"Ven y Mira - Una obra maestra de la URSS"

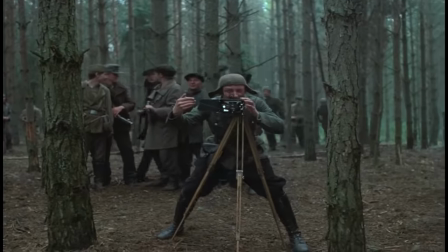[7:46]
Puede parecernos una tontería, pero hay una situación en la que se tira una foto que por su composición parece un cuadro que a la vez forma parte de una
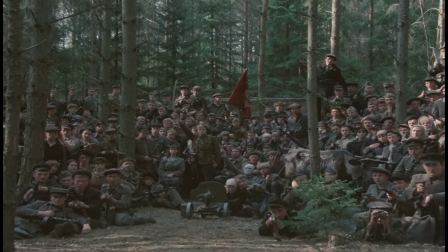[7:54]
escena de película y wow fue como ver una muñeca rusa de disciplinas artísticas en mitad del caos me emocionó y continuando con esta idea
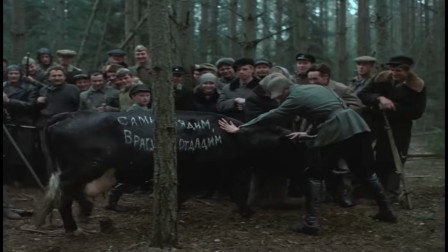[8:03]
de que todo está medido al milímetro fijaros en que hay un punto en el que la peli se transforma en algo circular me explico florian abandona su aldea
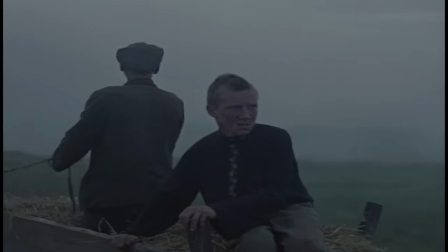[8:11]
al principio del metraje montado en una carreta al final esa misma carreta volverá al pueblo pero cargada con una persona sin vida que lleva colgado
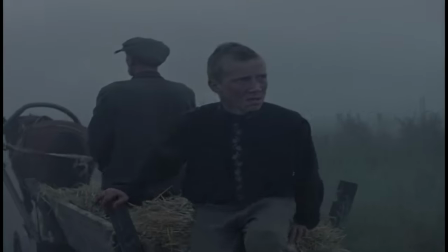[8:19]
un cartel medio humillante. De esta manera el camino se completa, dejándonos una reflexión sobre su significado.
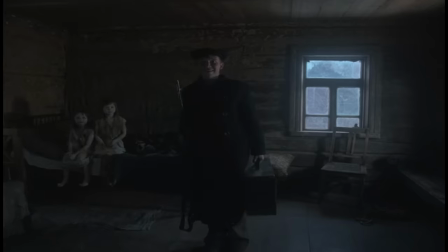[8:25]
Fijaros en cómo marcha la guerra, alegre, lleno de ilusiones, inocente y cómo se vuelve de ahí.
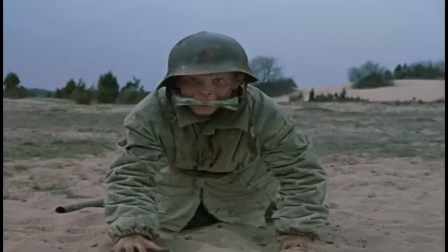[8:31]
Recordad, la guerra nunca cambia, solo se transforma en algo más cruel y sanguinario. Repasando información sobre la película, di con una entrevista a Alexei Kravchenko,
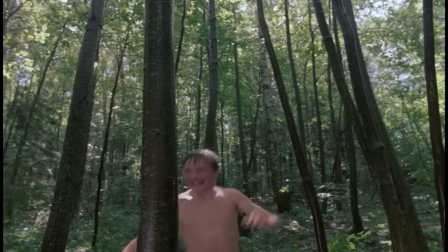[8:39]
el niño que interpreta el papel el protagonista y que, por cierto, no era actor ni estaba demasiado interesado en ese tema. En esa conversación cuenta que él simplemente fue al casting con la intención de acompañar a un amigo, pero más me llamó la atención cuando comenta que el equipo de rodaje estaba buscando a un niño rubio de ojos azules.
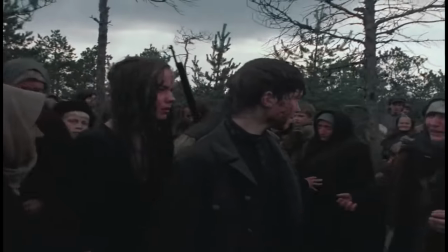[8:57]
Sí, supongo que era porque son muy eslavos y buscaban la empatía mirándose a los suyos,
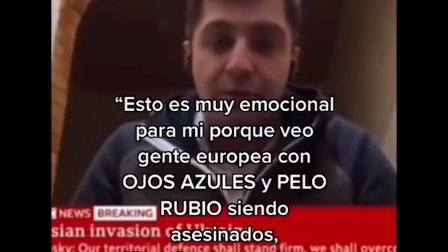[9:03]
pero no puedo evitar recordar cómo los medios de comunicación siguen difundiendo cosas como esta.
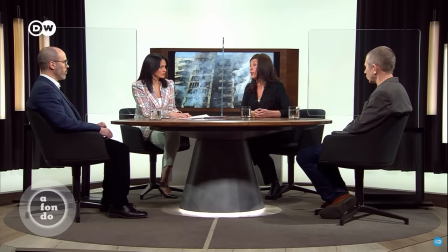[9:08] No es mi intención hablar de racismo, pero nos sentimos muy identificados con ucranianos que están en Europa,
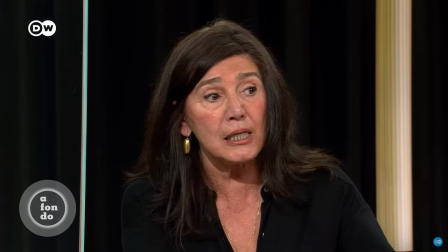[9:15] que son blancos, que tienen los ojos azules y que tienen una religión cristiana.
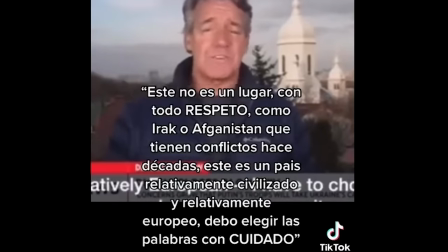[9:20]
No sé qué pasa en Europa, pero está pegando un avance el discurso radical que me alarma. Por cierto, este fragmento me lo compartieron por Twitch hace unos días.
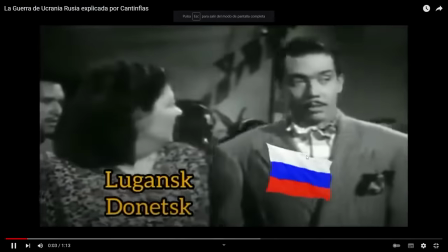[9:27]
Todos los días quedamos ahí a las 10 para hablar de temas de actualidad, de política o simplemente charlamos para conocernos mejor.
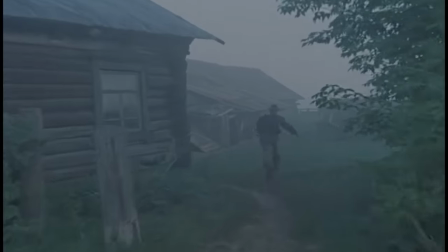[9:34]
Pasaros cuando queráis, está toda la peña invitada. Otro elemento que subraya esa idea de historia circular es que el niño no solo acaba volviendo a su casa,
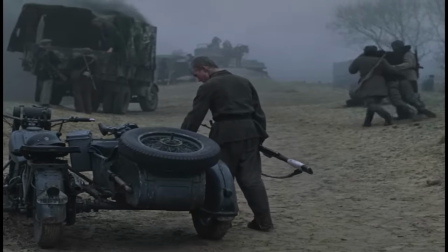[9:42]
sino que en su odisea ha sufrido un proceso de transformación que va más allá de sus ojos.
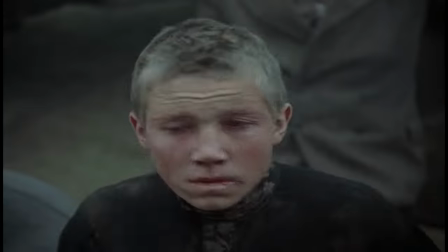[9:47]
Y fijaros, parece un abuelete lleno de arrugas. Tiene como 200 años más. Continuando con la entrevista, ahí se mencionan cosas muy interesantes que yo había pasado por alto y que explican mejor lo de los ojos azules.
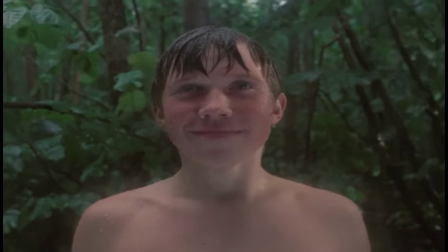[9:59]
Klimov cuando pedía esa particularidad genética no era por cuestiones de raza, sino por esto.
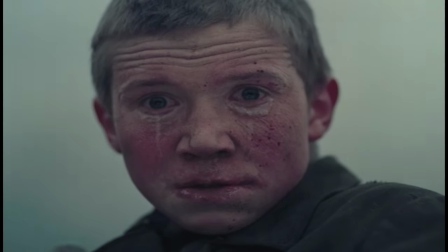[10:05]
Lo que buscaba el director ruso era llevar a cabo una transformación total del chico.
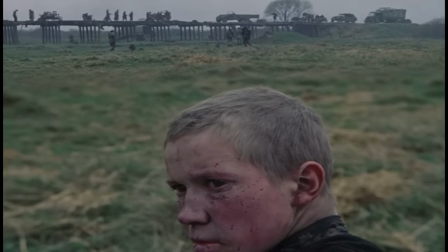[10:09]
No solo la guerra lo ha envejecido esos 800 años que decía antes, sino que su mirada ha cambiado.
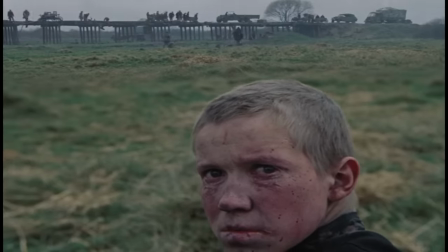[10:15]
Sus ojos azules se han vuelto negros de tanto mirar lo que hay dentro del abismo de la guerra. Ese es el nivel de precisión que maneja Klimov para el diseño de su obra maestra.
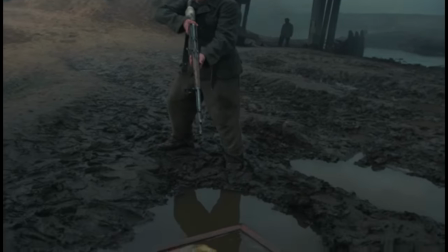[10:25]
También en esa entrevista el actor recuerda lo difícil que fue para él hacer una escena donde dispara sobre un retrato del Führer.
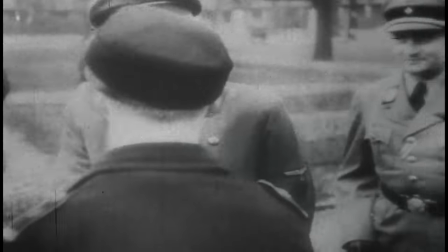[10:31]
Para mí ese es el punto culminante. Cada vez que aprieta el gatillo, la historia retrocede.
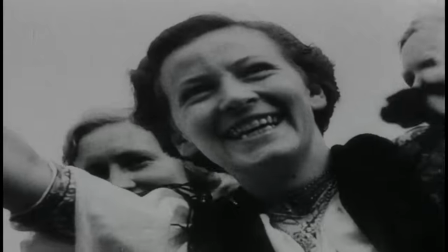[10:37]
Pum, y la conquista de Polomia. Pum, la radicalización de la población. Pum, la quema de libros.
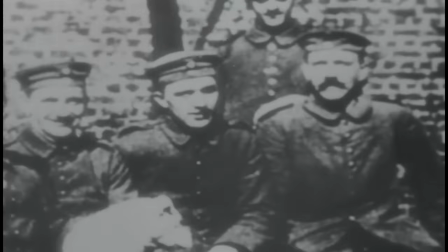[10:42]
Pum, el ascenso al poder. Cuando lo encarcelan. Pum, cuando participa en la primera guerra. Y pum, ahora es un bebé.
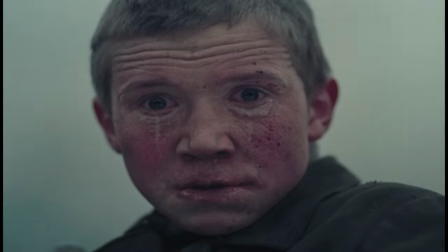[10:49]
Y delante nuestro aparece un pequeño Adolf inocente. Pum, Florian Odia. Está listo para ir al frente. Por cierto, esta fue la película con la que Klimov se despidió del mundo del cine.
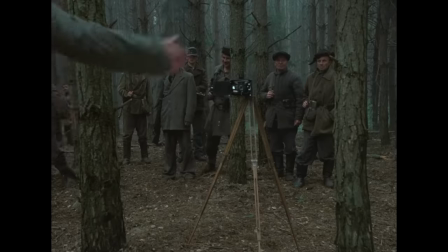[10:59]
Se marchó por la puerta grande, tal vez lanzando el último gran film de la URSS antes de desaparecer.
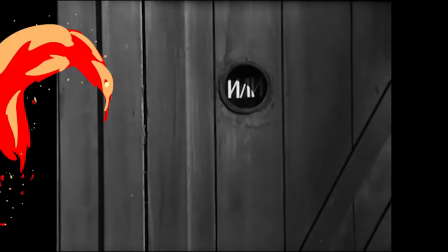[11:04]
Su filmografía desde el primer momento fue incómoda para el régimen. Su segunda obra, titulada Bienvenidos o Prohibida la entrada a los extraños,
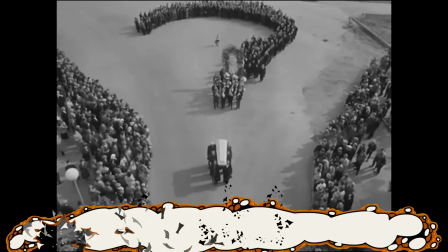[11:11]
es una ácida sátira política que a través de unos niños de campamento reflexiona sobre
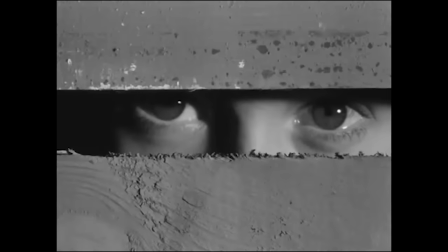[11:16]
la excesiva burocracia soviética y el peligro de una sociedad marcada por las regulaciones.
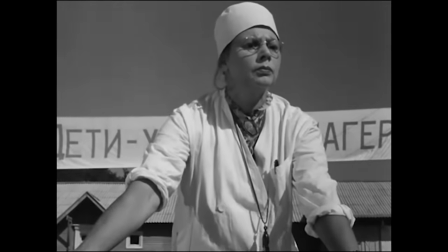[11:21]
La película fue prohibida brevemente ya que se consideró un insulto al Partido Comunista de la Unión Soviética.
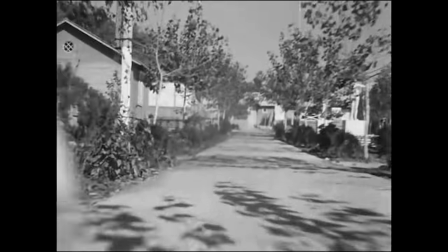[11:26]
Sin embargo, la censura fue revocada después de que Nikita Khrushchev se reuniese con el director.
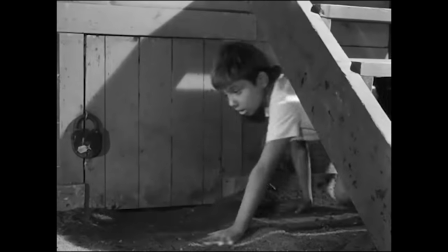[11:31]
Toda esta historia se popularizó y la cinta finalmente salió de la URSS, teniendo bastante repercusión en países occidentales como Reino Unido.